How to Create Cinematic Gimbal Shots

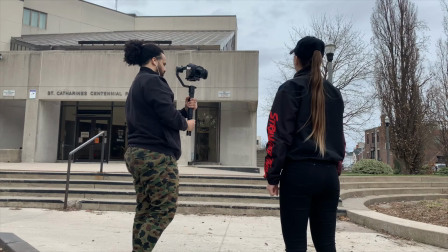(4:15)
For the next shot, I'm inverting the camera again, as you can see here.
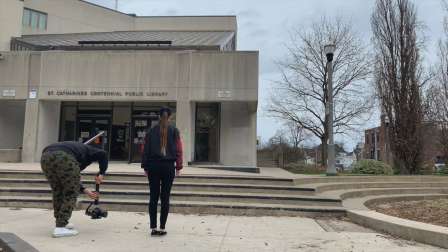(4:18)
So just in pan follow and I flipped it over, so now we're upside down and we're getting back to the walking feet shot again.
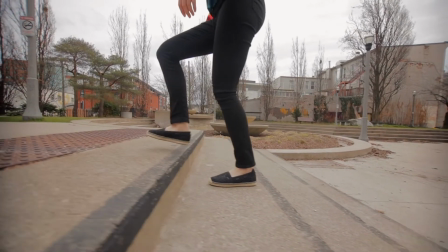(4:24)
And this is the shot I'm going to use to match from the last foot walking shot. So hopefully this comes together pretty cool, but that was my idea behind this shot here.
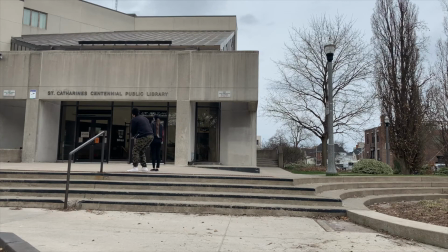(4:33)
After walking up the stairs, I wanted to do a half orbit, so as you can see my feet here, I'm just trying to move halfway around Carly's body,
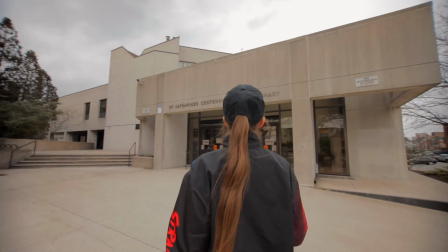(4:40)
and just my idea here was to show the background so you can see the library more and just Carly's head looking up at that. Here
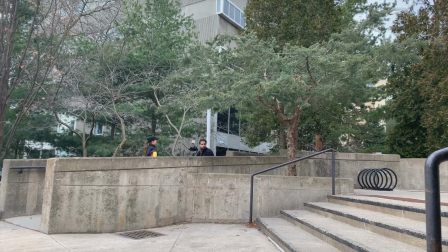(4:48)
was one of my most favorite shots to do in this shoot. Carly just walked right towards me as I walked backwards with that same ninja walk in mind, and I tried to keep up with her pacing.
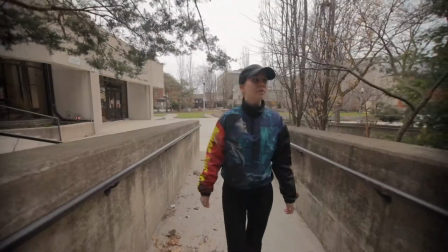(4:56)
I had her walk a little bit quicker this time, so hopefully that looks more cinematic when we slow that down.
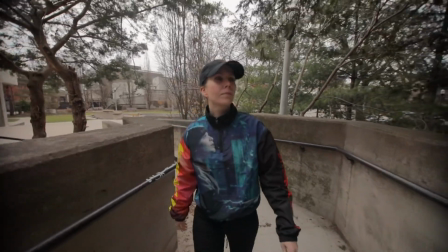(5:01)
But I would just suggest when you're walking backwards like this, be careful, make sure you're not going to bump into anything, because I did bump into the rail once myself.
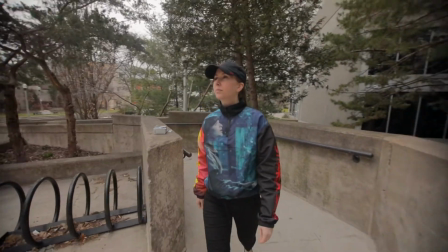(5:09)
So yeah, just be safe and be careful out there when you're creating.
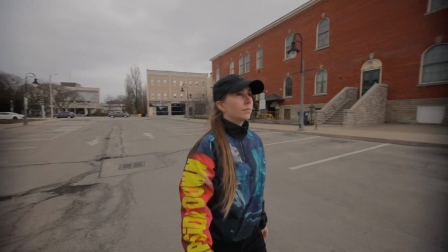(5:12)
So after the fast walking shot, I wanted to get a shot of Carly walking by the camera, and then I wanted to use this shot to lead into my next shot.
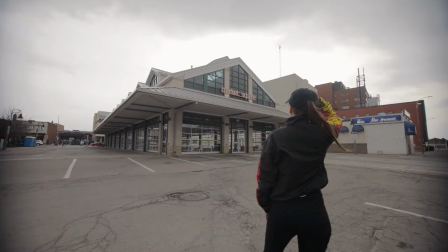(5:20)
And the next shot is me doing the half orbit again, but this time I'm trying to show off the market and how empty it is.
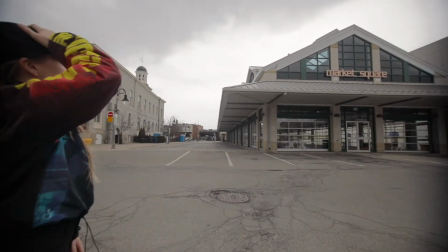(5:26)
Usually in this area is very busy, it was very dead. I just want to give off the illusion of Carly looking at the space where normally lots of people would be.
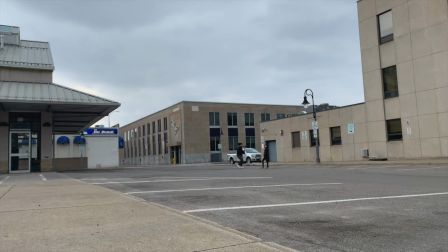(5:32)
And to end off this edit, I just wanted to get one more close-up of Carly's face looking into the direction of that farmer's market.
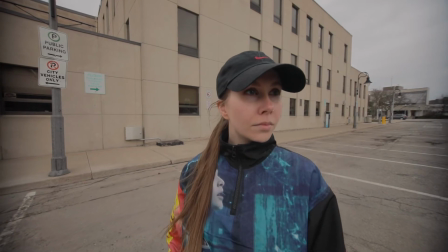(5:39)
And to leave you off with today's video, I'm going to leave the whole cinematic sequence together so you can watch it from start to end.
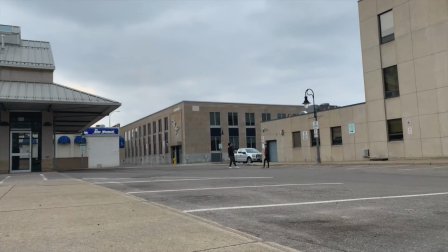(5:44)
Hopefully you enjoy.
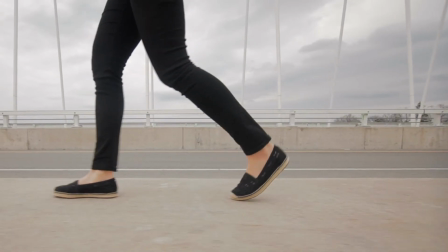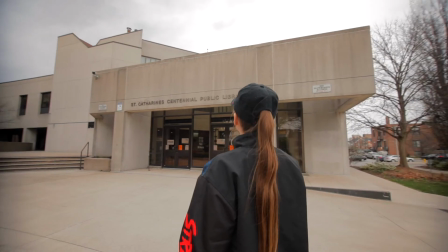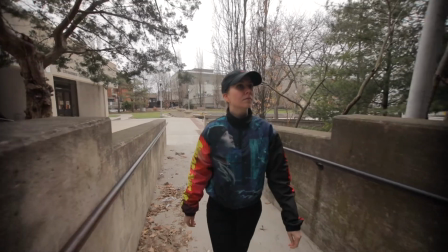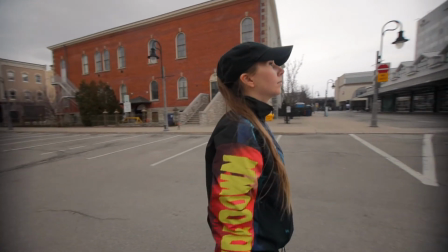(6:11) Earlier today, Ministers Blair,
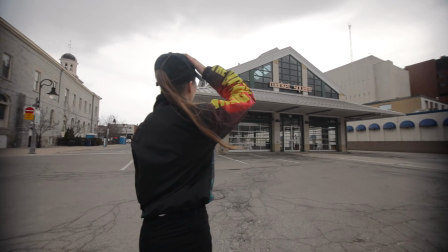(6:14) Hajdu and Garner announced that Canada has advised Canadians to curtail non-essential international travel and that the cruise season is suspended until July.